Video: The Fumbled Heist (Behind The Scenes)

I didn't add any color grading to the last one, but I feel like the color grading just like enhanced the colors a bit more, made them more like brighter, more cartoony, which was what I was going for. See, it looks a bit like dull. I feel it looks a bit more whitish,
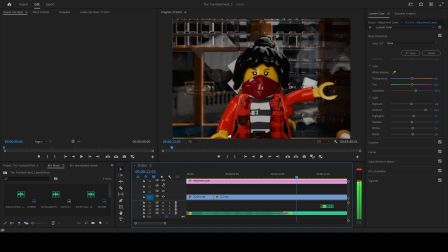1961s
but when I added the color grading, it looked a bit more poppy, a little more standing out.
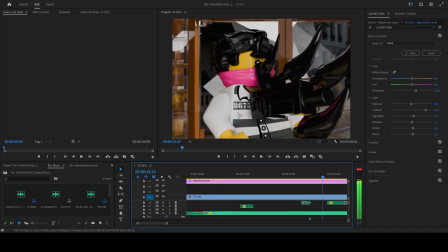1967s
So some of the sound effects are ones that I found online, but like with when the characters move and stuff, they are like sound effects that I made myself. So if I go here to Foley and go to Lego dropping Foley,
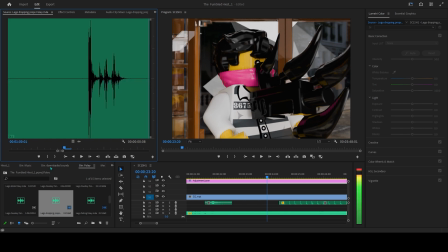1985s
this is just me just dropping Lego with my phone microphone next to it. I did that with the Galactic Escape. Like, this is just the same sound effects as Galactic Escape because I didn't need any like new ones recording.
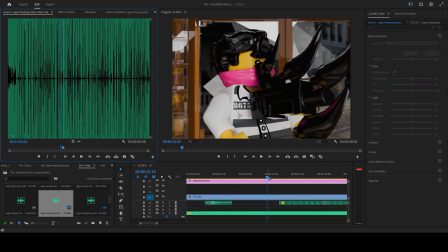2002s
But I had so much like fun with it, and it suited the film as well because they were all like Lego sound effects. Compared to the Galactic Escape, I think I relied less on the Lego sort of sound effect than I did in that film because like I was going for like more like city sort of tone,
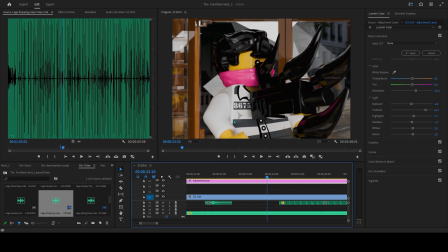2021s
or like kind of semi-realistic sort of tone. That's not the correct thing, but I know what I'm trying to say with this.
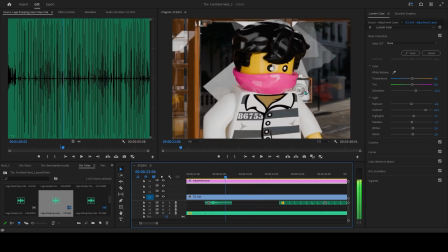2031s
I did all the Lego sound effects for the minifigures mostly. This is what I was saying before.
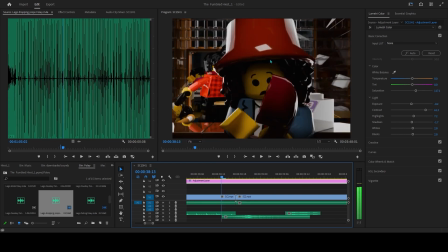2037s
I should have talked about it more in the animation sort of part, but in Blender,
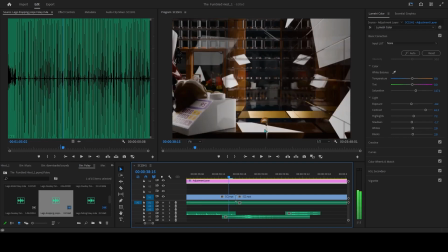2043s
I had to like really like mathematically sort of like figure out how to like do these like whip pans.
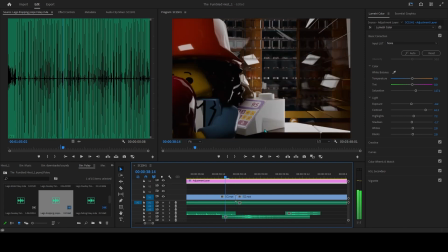2053s
And they last for like 6 frames, I'm pretty sure. 1, 2, 3, 4, 5, 6.
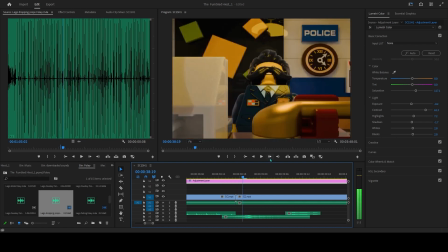2060s
They last for 6 frames. And I have like a whip pan sound effect there. Obviously, I used mostly the Lego City Undercover soundtrack for this, but I really tried making the sound match to the song match to like what is happening.
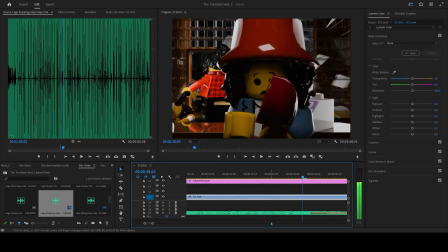2077s
So there's like goes from like really intense action music to like more chill, relaxed sort of music.
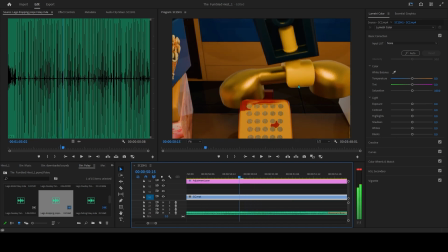2085s
I really like. I should have talked about this in the animation, but I really like this sort of like hand thing.
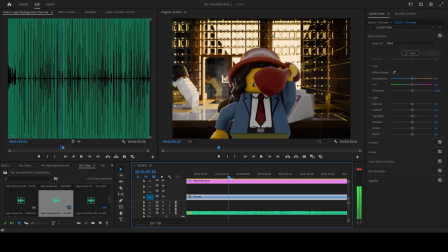2093s
It looks so cool. So originally for this, I was planning to have like a. I was very inspired by Mr. Crocker from the Fairly Odd Parents. I was originally planning to have like a razor blade there and a razor blade here,
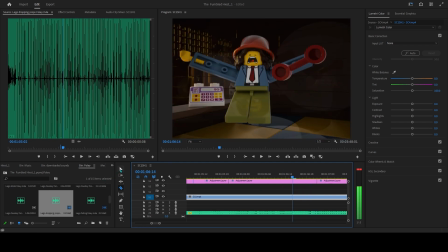2108s
and have it like go red, but I didn't like how it.
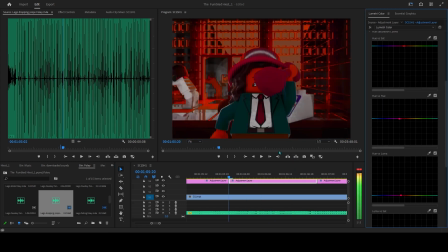2114s
Yeah, it was originally gonna look like this, like,
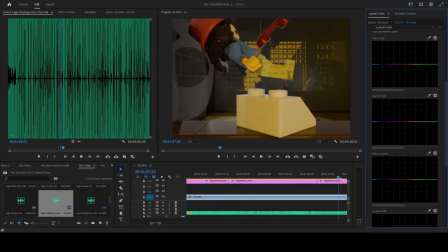2117s
but I did not like how that was going, so I sort of didn't do that.
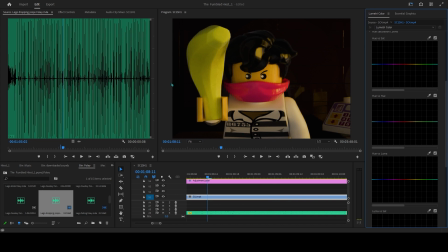2124s
I also like doing the sound effects for this because this guy is like one of the two comedic reliefs in the film.
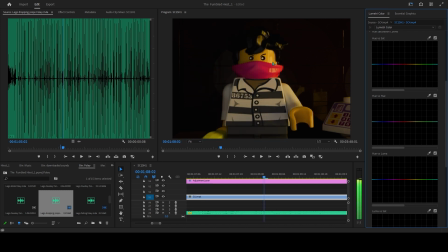2133s
If you notice, his eyes are animated like Thomas the Tank Engine,
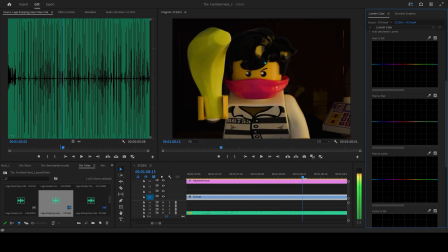2138s
where the eyes are like dead goofy and like going around everywhere. And they're animated on ones as well, where compared to everything else on the minifigure, which is animated on twos, I think it gave like a nice effect for the comedic relief, made him stand out a bit more.
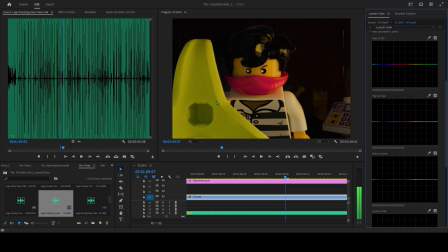2156s
And I used two different banana pieces, which was really cool. I didn't even know this banana piece existed.
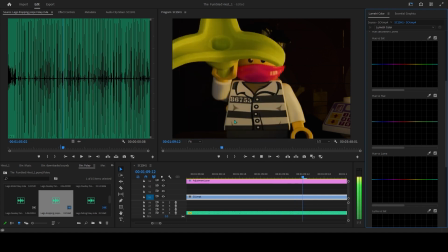2165s
And then I used a Squidward sound effect for when the banana shoots Squidward's tentacle. Cool little detail. I liked using a sound effect from a show that I really like, especially if it's Squidward, because I really love Squidward.
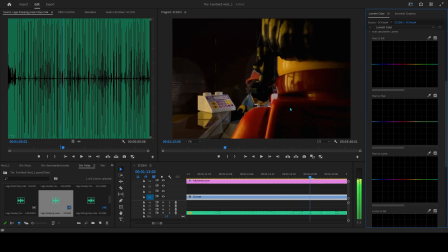2180s
I think he's like one of the best characters in cartoon history.
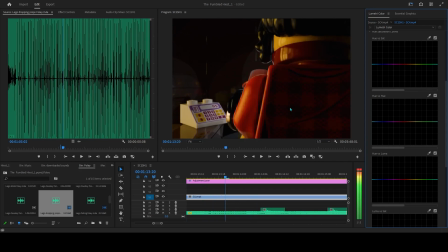2185s
Oh, this was annoying to like both animate, and also both do the sound effects for the when the character dies,
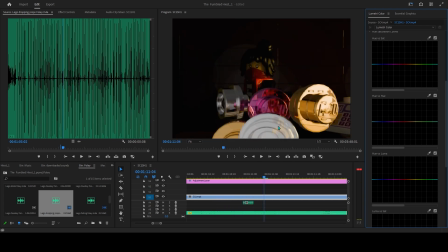2194s
the like the Lego games, the stuff to come out of them. It looks amazing, but it was like really annoying to animate, really repetitive,
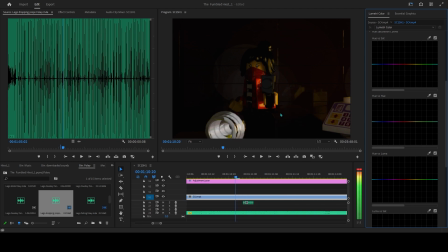2204s
and also to do the sound effects for, because I had to do the sound effect for each individual stud that comes out of him.
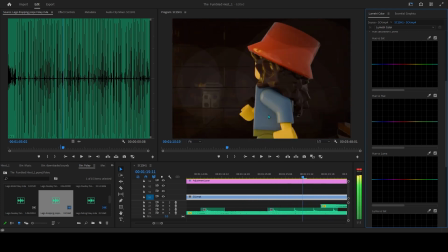2214s
But it was worth it in the end. I think it gave a good effect.
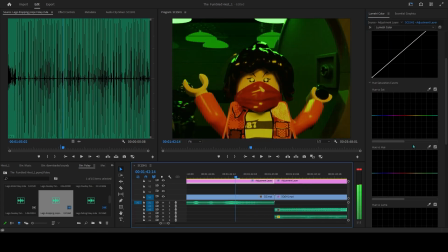2217s
Oh yeah, I did a different color grading for this scene.
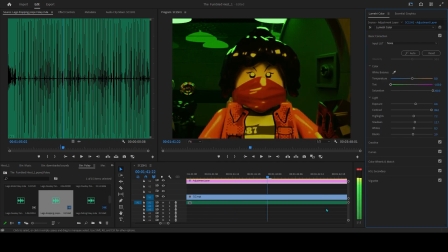2223s
I don't know how many of you care or really paid attention to it,
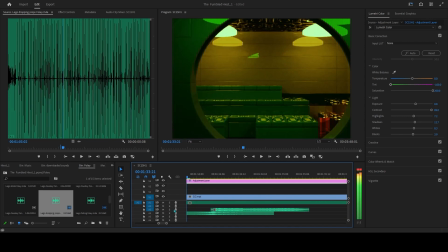2229s
but that's the color grading for that scene. It's slightly different.
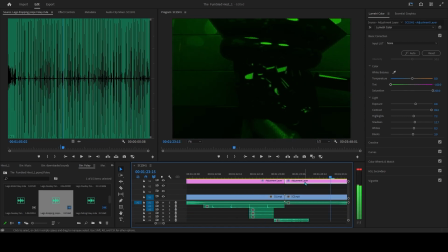2235s
I think I leaned in more into the green, yeah. And if I take the color grading off, I feel like it pops out less. I feel like I prefer it with the color grade on.
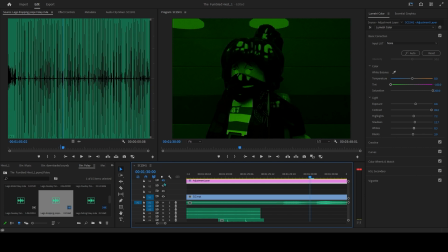2250s
Like the blacks aren't as black with the color grade on, and I was going for a very green sort of effect.
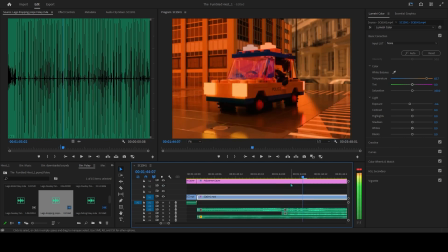2258s
Okay, so this scene was, I did even more color grading here because originally the background didn't match with the foreground, so I needed to color grade it so they match a lot better.
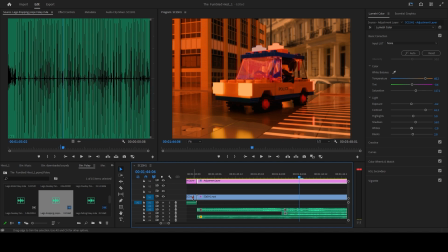2270s
And also I wanted like the film to take place over a course of a day, so I get like gradually like darker.
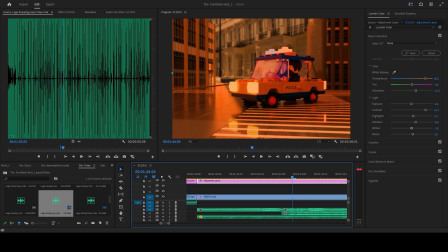2278s
This is sunset, and then at the end of the film it's like dark and like night sky sort of thing.
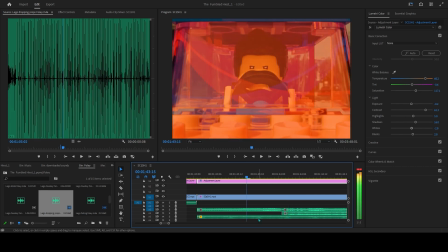2285s
I also use like a Lamborghini sound for this car. I thought it'd be funny to have like a sound effects for such a powerful and respected car for this little thing.
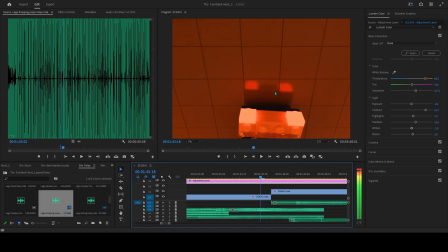2297s
It also like fits in because this is going like really fast.
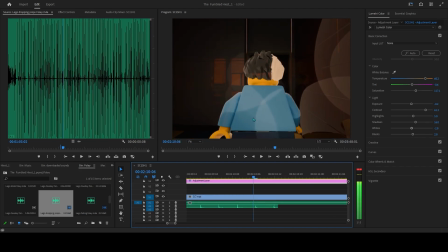2302s
I stopped the music for a bit because like this is like shocking to him and it's like intense.
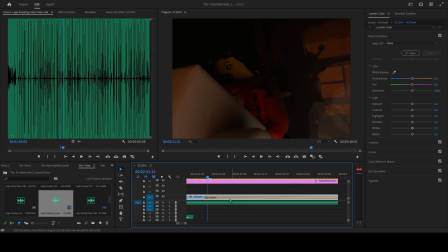2308s
I do not like the lighting for this scene at all. Okay, so I like the fade out because the rest of the film it was very like snappy, like Edgar Wright style like whip pans, and I thought it'd be cool to like slow it down for when she's like defeated,
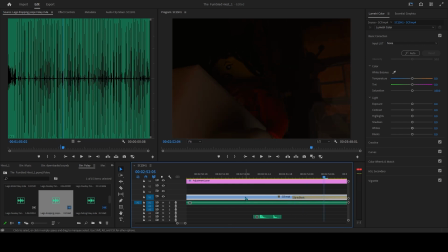2324s
because like the threat's over, it's like the end of the film. I thought it'd be good to like slow down and like emulate that with the transitions, having like a slow fade to black and like a slow fade back in.
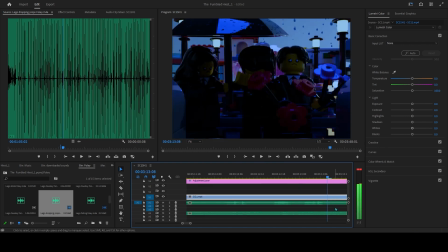2339s
This sound I thought it like, because it's from Lego Marvel Superheroes, it gave that like hero sort of energy, but it gave that melancholic sort of like energy to it as well. Like when I was playing Lego Marvel Superheroes, I knew I wanted to use that
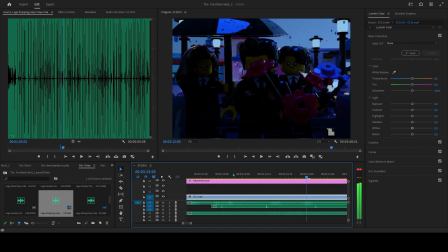2356s
sound for like a really sad sort of scene if I ever used it, and I did as well.
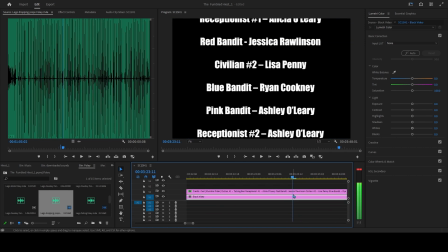2363s
And the rain looks amazing. Oh, the credits. This was easy.
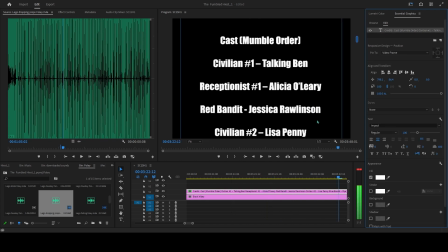2367s
I just did the credits in a Word document, and then I pasted them here, aligned it a bit more, and then made it roll.
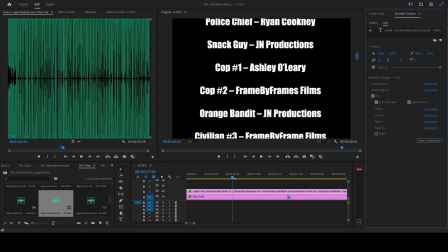2376s
And the song choice was like intentional because it was like
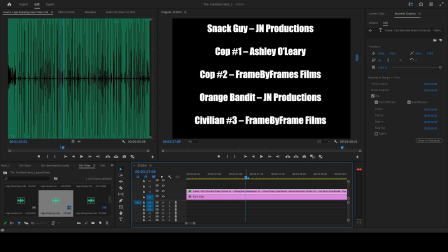2380s
in the Lego City game, that's like the sound they use when you've completed a level. So I thought it'd be like perfect for my film. But yeah, that's it for editing. Right, so overall, I am very, very proud of myself. I have definitely improved since Galactic Escape, which I was already really proud of. But now that I've done the Fumbled Heist, I can see like I've improved a lot with the animation, with the pacing, with the characters. I've improved a lot. But you're probably thinking, for one, what's next for the Ashley Animate Stuff channel? For one, I've started kind of the Fumbled Heist episode 2. It won't be called the Fumbled Heist episode 2. I don't want to like spoil anything about it yet, other than the fact that I am making a second Fumble in the Fumbled Heist universe. It's gonna be really exciting.